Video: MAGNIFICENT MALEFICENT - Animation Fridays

Hi there! Hope you're doing well. This is Tim and I'm coming back at you with a fresh new video. And today we're going to talk about one of Disney's most iconic villains, Maleficent!
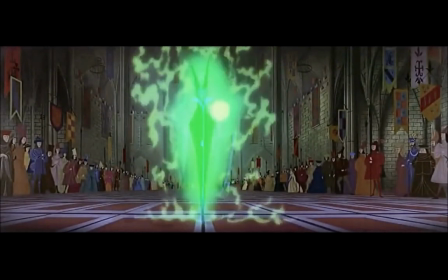(0:15)
Mwah, mwah, mwah. Sorry, I just thought I'd let her make her entrance.
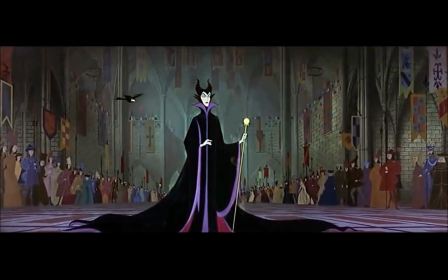(0:21)
Sorry, she asked me to. So what we're going to talk about today with this particular scene, and then also with Maleficent in general, we're going to talk about how this scene really pulls a lot of different strings at techniques that you can do with animation and also just setting up a shot in general,
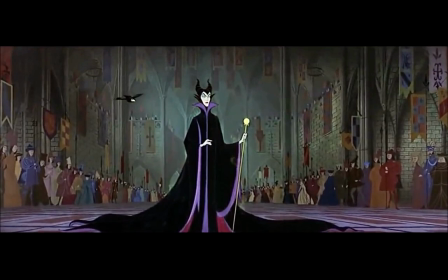(0:39)
but in this case, how you can do a lot of different things but still come off with a very powerful, very effective performance.
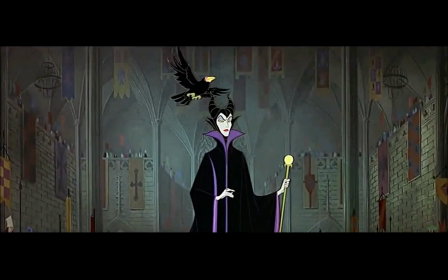(0:46)
So one of the things that we're going to talk about is perspective. A lot of common ways to set up a perspective shot for a scene are the rule of thirds, which is that the third intersections both horizontally and vertically on a screen, on a poster,
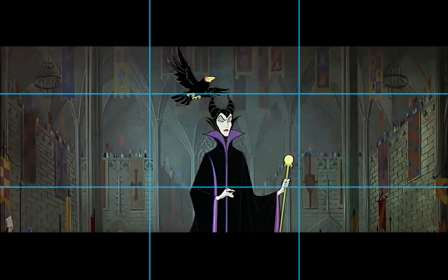(1:02)
in a portrait, etc., capture the audience's or the viewer's attention the most.
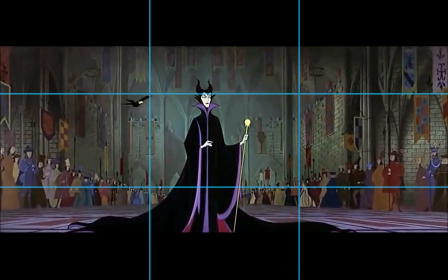(1:06)
Now what you'll notice, especially in a shot like this, is that Maleficent is dead on center of the screen. The third marks are actually pretty much up here where you kind of have this top of the castle wall and these banners and these kind of no-face people that popped out of like some medieval paintings,
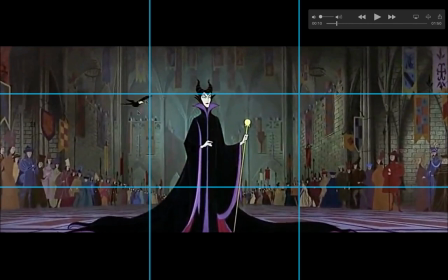(1:24)
and you're not really looking at that. You're really looking at Maleficent. What you'll notice with the perspective here is that it actually has this sort of viewing perspective where you have the guiding lines and basically the vanishing point being behind her where the door is or where the sunset or the line would be,
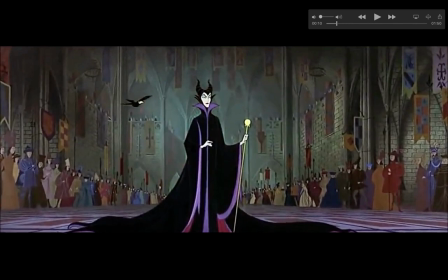(1:41)
and then everything here from the castle wall is pointing to Maleficent. The people are leading to Maleficent. And what this does, and what you'll see throughout the scene, is that Maleficent takes center stage. This is her persona. That's her personality, that when she shows up, all eyes are on her.
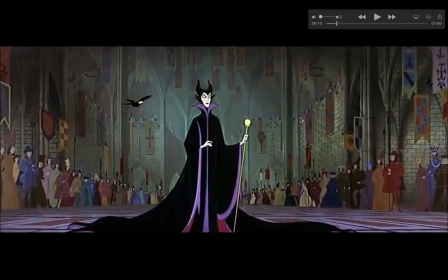(1:58)
She is the center of attention and literally the center of the screen.
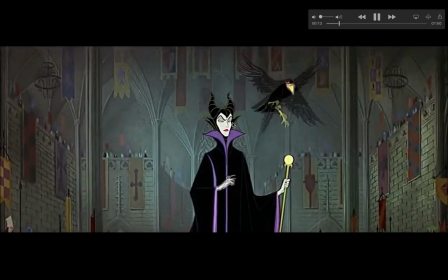(2:02)
And what you'll see is that it also pops in with her personality a bit, that she also kind of centers herself.
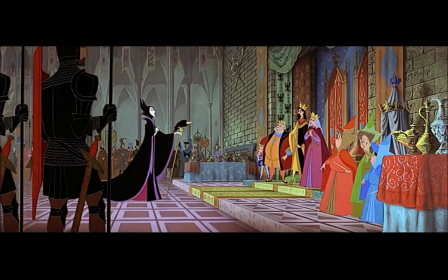(2:08)
Now, something that it might seem ironic and counteractive to what I'm saying is that with this shot, we don't have that sort of center viewing anymore. This shot is specifically set up just so we have a view on where she is in the locale in relation to the other characters that she's bouncing off of.
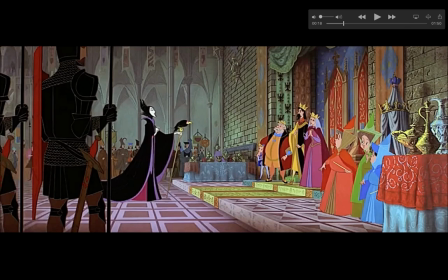(2:25)
This is really the only shot we really have of her and the king and queen and the fairies all together, and it's basically just to let the viewer have a sense of stage, a little bit of 3D dimension. And as you'll notice, she is on the left side of the perspectives, where we kind of have down here and up here where her head is,
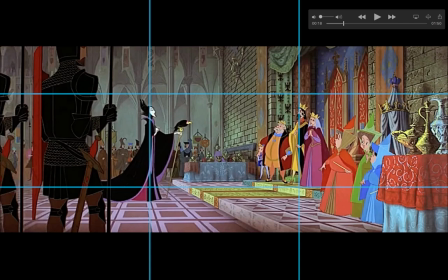(2:45)
and then over here we have the fairies and the king and the queen who she's talking to. So right here, we not only get some dimension of the stage, but we also have who we're going to be focusing on for the shot. So what you'll notice, and even from back here, I know I'm not really playing much,
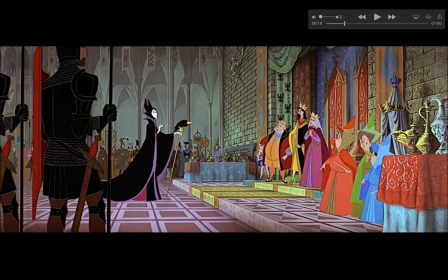(3:03)
but again, the scene is very subtle and there's a lot of things that get out of the way, is that with Maleficent, it might seem like she has a very boring pose. You can see with the queen that she has kind of like a C curve. The king maybe has like an S curve.
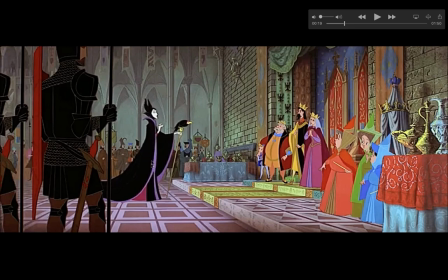(3:17)
Someone could argue that she has either a C curve going from her head to the bottom of her cloak, or that she has a straight curve, which straight curves don't work that well because it typically comes off this boring pose. But the cloak really helps kind of flesh out a dynamic, but also, as you'll notice when she's talking,
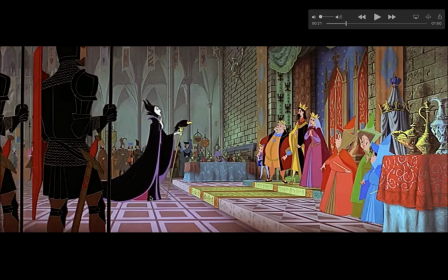(3:35)
is that a lot of the curve, she has a very subtle C curve, where if you want to look at her feet, it goes up and it doesn't really tilt back until it gets to her head. And what that does, personality-wise, is say that she is an intellectual. All of her power, no matter how much magic she has or influence or whatever, all of her power is up here.
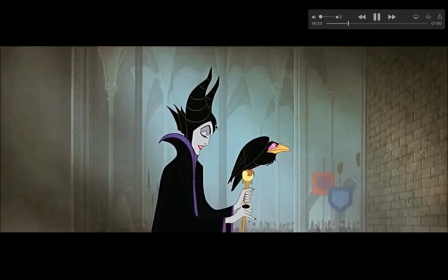(3:55)
All of her personality is up here. And that's what Maleficent is known for, being this very dark, sinister character,
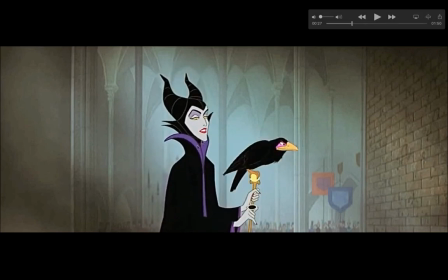(4:01)
where she has all the brains and cunning and sinisterness of her operations, and it's all up here. It's very subtle.
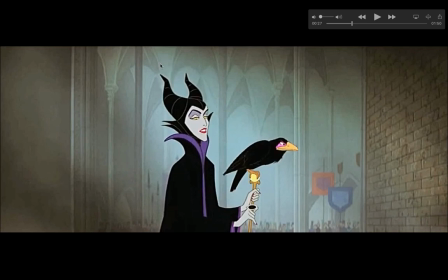(4:08)
The horns on her head also help kind of push the curve out in that direction, so you're not just having a character on the center of the screen in a very boring composition with the line going up and then, staying straight. She is demanding the viewer's attention and all the crowd's attention.
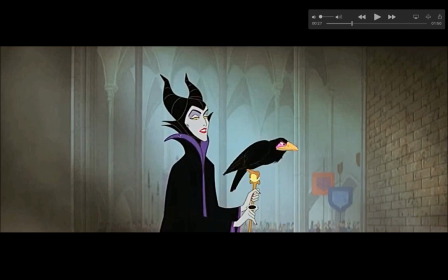(4:25)
She does have a little bit of subtlety to this. And again, you'll see as her acting, very subtle arcs.
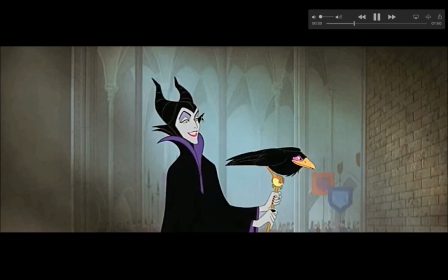(4:32)
That, in a way, is her exaggerated pose. Maybe you're back there. Not too much. It's very straight. It's very slightly curved. But it's to show that she has all this power, all this intimidation, but all of this control, that she could annihilate someone in a second, and that this is someone to be feared.
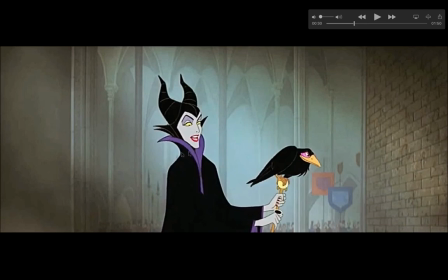(4:50)
This is wonderful staging, but also not staging to show exaggeration or the full silhouette of a character, but staging to show the emotion of a character. Maleficent pulls that off greatly.
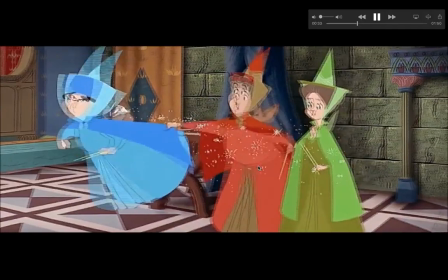(5:02)
If you want something a little bit pushed, you got something right there and there. You get a little bit more push.
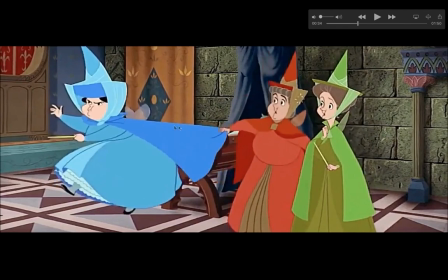(5:07)
You get a little bit of an S or a C curve. And you get that straight line to show force, and as she C curves back.
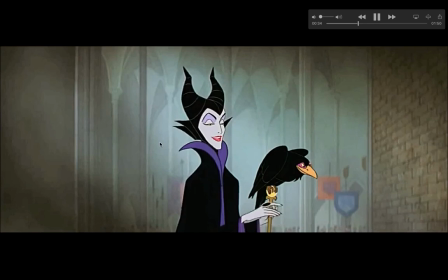(5:14)
But again, she's center stage.
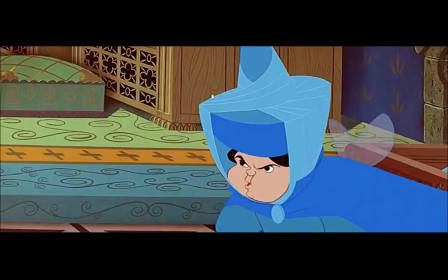(5:16)
Now what you'll notice, and there's not really a good example there, let me back it up for you, is that you'll notice that when she talks,
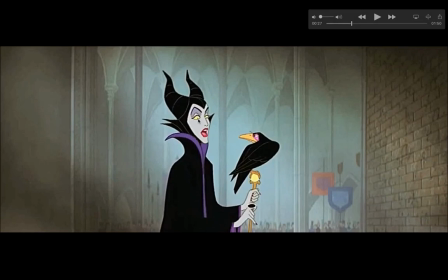(5:25)
one of the focus a lot of people look at are our character's eyes. Now if you look, her pupil, or I guess her pupil and her iris, is really freaking small. They're pinpricks. Now, in most cases, a character with that tiny pupils or irises would look psychotic. But what you'll notice is that her eyes throughout the scene,
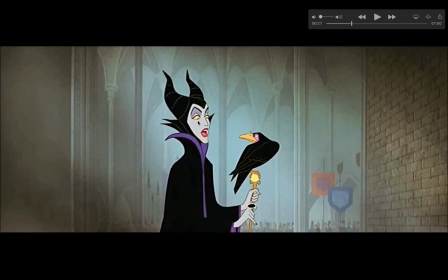(5:43)
in order to allow her head and her face to have this kind of more calmness when she talks and as she looks at someone and as we look at her, the iris and the pupil stays at the bottom line of her eyelids and then also the top line.
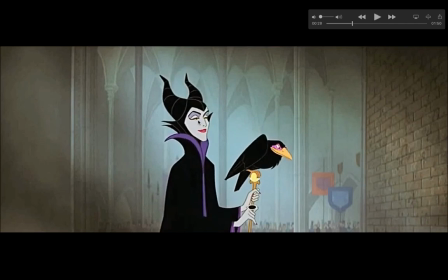(5:58)
So you'll see as she's looking down, sometimes when she squints, it can actually reach both lids.
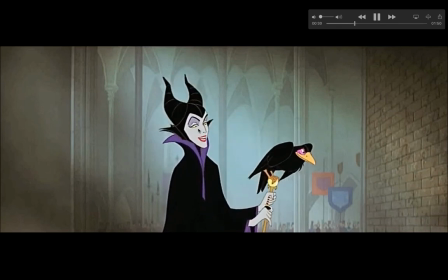(6:04)
Tilts her head back, looking down again, and there's one or two times it'll look up.
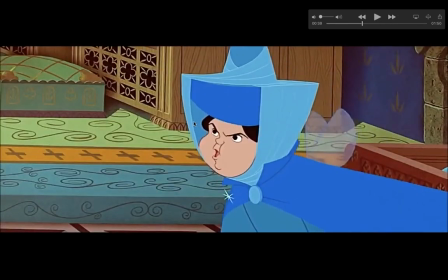(6:09)
And if you want to see a little bit more of how it can look when it's crazy, it's when she's told, you know, you weren't invited, get the frick out of here, and she's like,
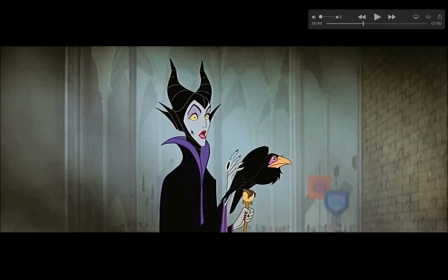(6:17)
what? And right there you can see the craziness because it's in the center. This now in regular humans and people, it's white, but in her case, it's this lime green yellow. This area around the white space is known as the crazy space. The more of that you can see, the more bewildered or surprised or crazy a character comes off to the viewer.
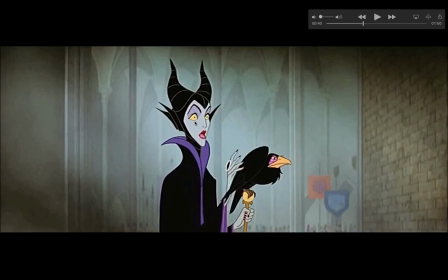(6:37)
And with this is only 1 or 2 or 3 times in the scene that we really see that because it was the one time that she was thrown off. What do you mean I wasn't invited? But then immediately goes right back to it.
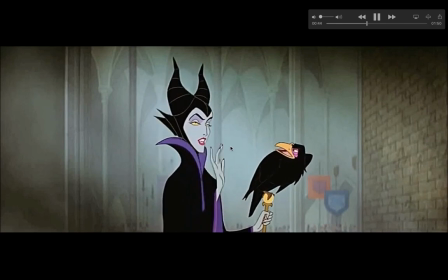(6:49)
And then the iris is back up there, and she has that more calm demeanor. She's back in control.
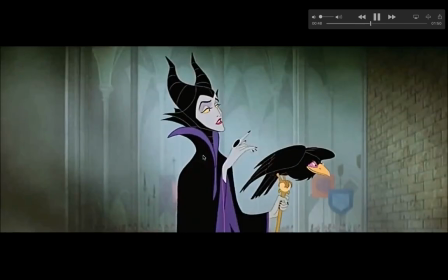(6:53)
She only lost control for a split second, but she's able to keep it again.
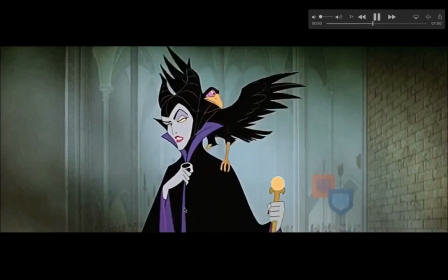(6:57)
Now also with her performance, again, when she turns away here, it goes from straight where she's like, okay, well, I don't think this is a good party.
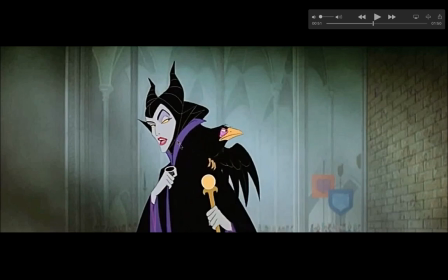(7:04)
I think it's best to leave. We do get a little bit more of a curve as she gives the king and the queen the cold shoulder.
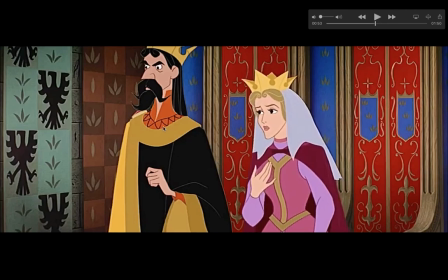(7:11)
And then, of course, we get a little bit more fleshness from them. He's still a little bit straight because he's probably freaked out of his mind. And she's a bit more concerned and saying, you know, are you not going to kill us? Oh, no, what are you talking
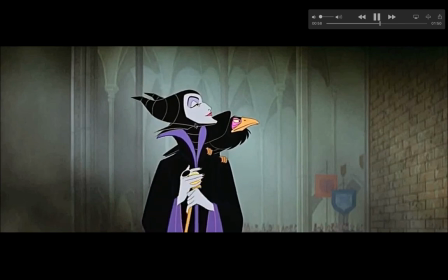(7:21)
about? We're fine. And again, this is just the loveliness of the character.
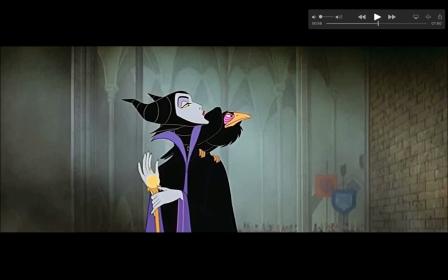(7:25)
You'll also notice here a little bit of timing, where for the majority of the scene, there's a lot of spacing with her poses where a lot of the spacing is on 2s, on 3s, on 4s. Let me show a little bit of an example.
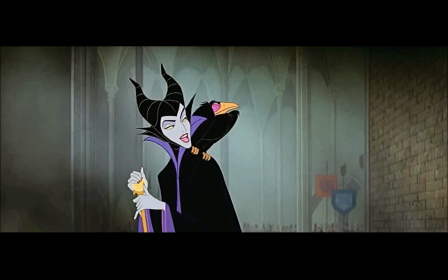(7:37)
I'm gonna go forward frame by frame and tell you how many times I press it, and you'll see how much she doesn't move the more I talk. So 1, 2, 3, 4, 5, 6, 7, 8, 9, 10, 11,
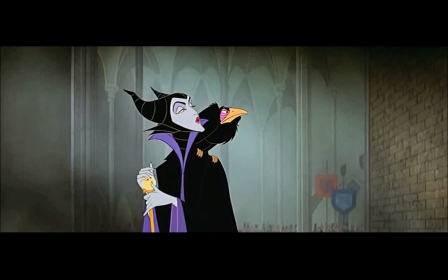(7:52)
12, 13, 14, 15, 16, 17, 18, 19, 20, 21. See how little she's moving and how many times I press that? In just that many amount of frames, she's only done so much movement to really show this sort of crawl with her movement.
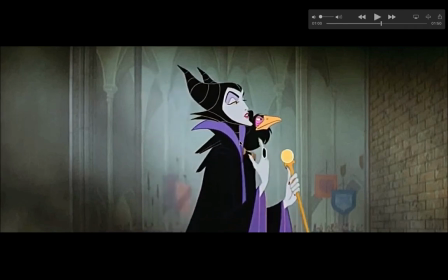(8:09)
You'll see a little bit here as she gets closer to the camera, and you can actually see it a bit. All this movement's a lot smoother.